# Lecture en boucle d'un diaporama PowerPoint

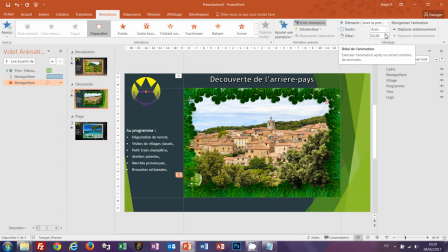Il faut bien sûr régler le délai de manière à ce que cet effet laisse le temps à la montgolfière de réaliser sa trajectoire, donc un délai par exemple de 11 secondes, mais à en croire la chronologie, l'effet de disparition interviendrait a priori avant la fin de sa course.
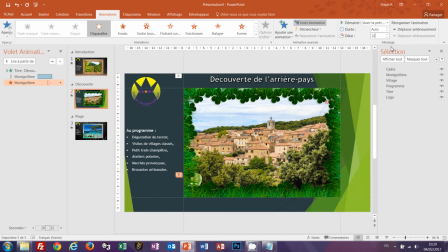Donc, nous allons augmenter légèrement le volet. Vous voyez que tous ces effets visuels sont assez intéressants.
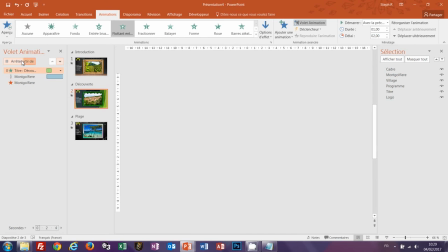Nous pouvons tester en sélectionnant le premier élément de la troisième diapositive. Lorsque nous cliquons sur « Lire », nous voyons bien le titre apparaître.
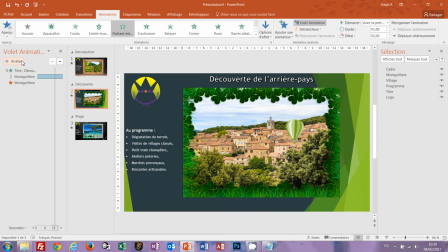La montgolfière débutait sa course, comme nous l'avons défini. Voilà, très lentement, pour se terminer en haut à droite, et à l'issue, normalement, disparaître. C'est parfait, c'est exactement ce que nous avions paramétré. Nous avons donc là cumulé deux effets d'animation sur un même objet.
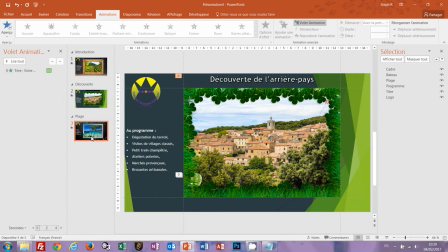Tant qu'à faire, nous allons sur la diapositive 3, puisque nous sommes toujours dans les réglages d'animation pour nous occuper du bateau qui,
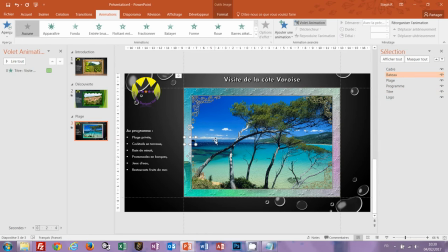lui, doit parcourir l'horizon de façon rectiligne pour donner l'illusion, effectivement, que cette petite croisière permet de visiter les côtes varoises. Donc, il y a un effet qui est tout à fait dédié dans les mouvements du ruban animation.
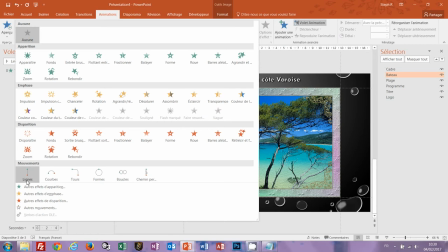Les mouvements, c'est le mouvement ligne.
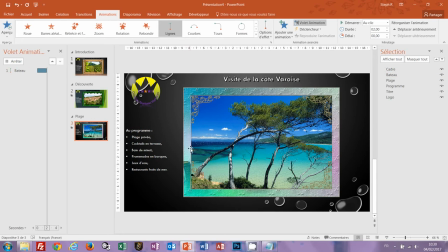Alors par défaut, c'est un mouvement qui ne nous convient pas, parce que vous voyez qu'il est à la verticale, mais il y a bien sûr les options d'effet du ruban animation.
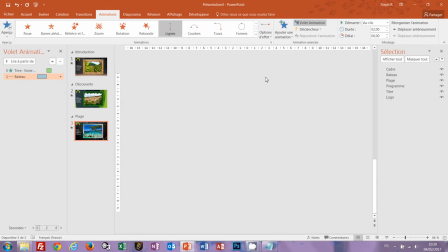On va lui demander de faire un segment vers la droite. Vous voyez que là, c'est parfait.
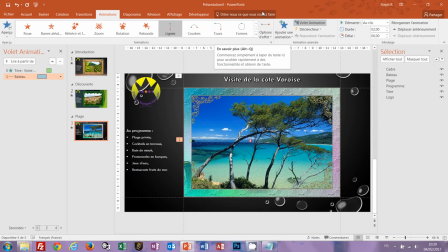Enfin, à part la rapidité, qui est trop importante, que nous allons donc directement paramétrer toujours depuis les options de minutage en haut à droite, en définissant donc que cette animation doit se déclencher avec la précédente sur une durée donc de 10 secondes par exemple,
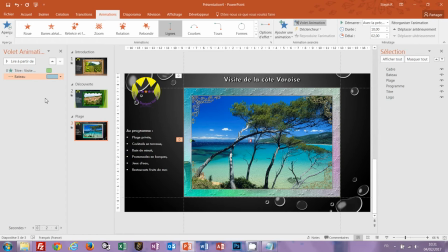pour que le bateau ait vraiment le temps de parcourir l'arrière-plan, que la croisière se fasse au rythme d'une croisière. Ensuite, nous allons donc, comme tout à l'heure pour le titre,
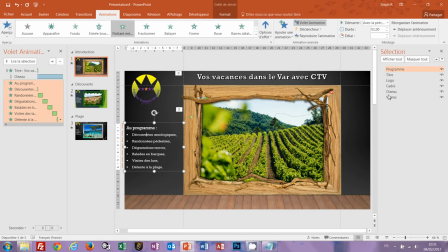récupérer les animations que nous avions définies pour l'élément programme, donc nous pouvons le sélectionner directement ici depuis le volet sélection. Nous allons là encore double-cliquer sur le bouton reproduire l'animation, activer la deuxième diapositive,
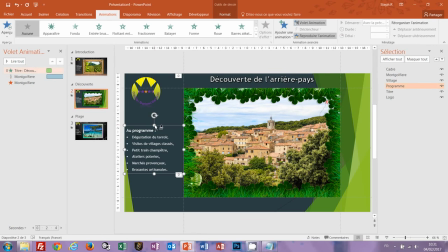sélectionner l'élément programme pour pouvoir lui appliquer plus distinctement cet effet directement sur la diapositive. Nous voyons que c'est le cas. Nous allons arrêter la simulation de lecture pour faire la même chose sur la diapositive 3.
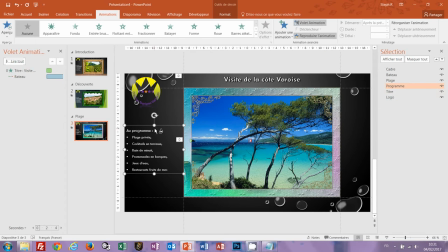Dans la foulée, en sélectionnant l'élément programme et en reproduisant en cascade cet effet d'animation issu de la première diapositive.
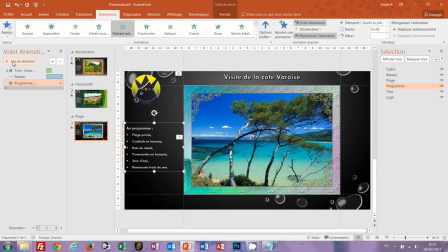Ça veut dire que nous n'avons pas tout à refaire à chaque fois. Il s'agit donc de répliquer ces effets d'animation. Le pinceau est toujours actif, touche échappe du clavier, ou alors on reclique sur le bouton reproduire l'animation. Par contre, si on revient sur la diapositive 2, il y a un petit souci puisque pour l'instant,
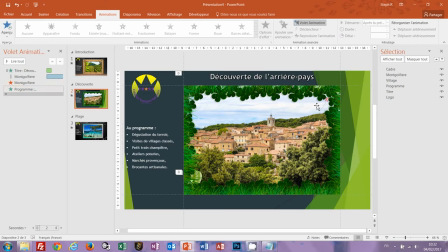tel que est paramétrée notre animation du programme, il intervient après la disparition de la montgolfière, ça veut dire après le vol de la montgolfière. On doit donc pallier ce souci. Il faut remonter dans la hiérarchie l'animation, l'effet du programme, au-dessus de la montgolfière, pour que
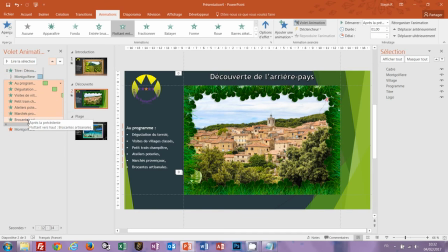le programme puisse se dérouler en même temps que le vol de la montgolfière et que la montgolfière puisse disparaître seulement à l'issue. On va voir ce que ça donne avec un petit aperçu pour s'assurer que tout est conforme. Et ce n'est pas le cas, vous voyez directement dans la chronologie que un paramètre vraisemblablement a été modifié,
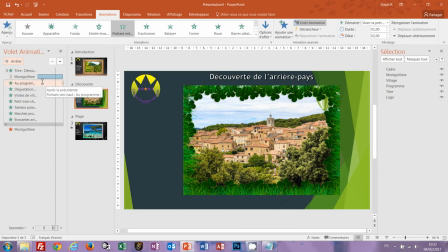en l'occurrence le déclenchement qui intervient seulement après l'effet d'animation. Donc on arrête cette simulation, on va replier l'affichage du programme, on va aller vérifier son minutage. En effet, il a été modifié sur après la précédente. Et nous, on veut qu'il se déclenche avec le vol de la montgolfière.
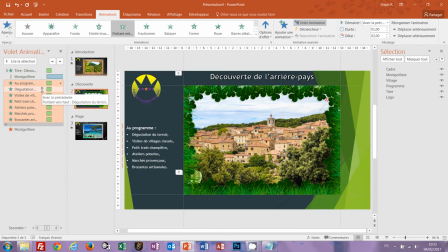Si on déploie, on s'aperçoit, même symptôme que tout à l'heure, que du coup, tous les paragraphes sont liés. Alors, c'est pas grave. On va augmenter à chaque fois le délai d'une seconde en les sélectionnant indépendamment. C'est très vite fait.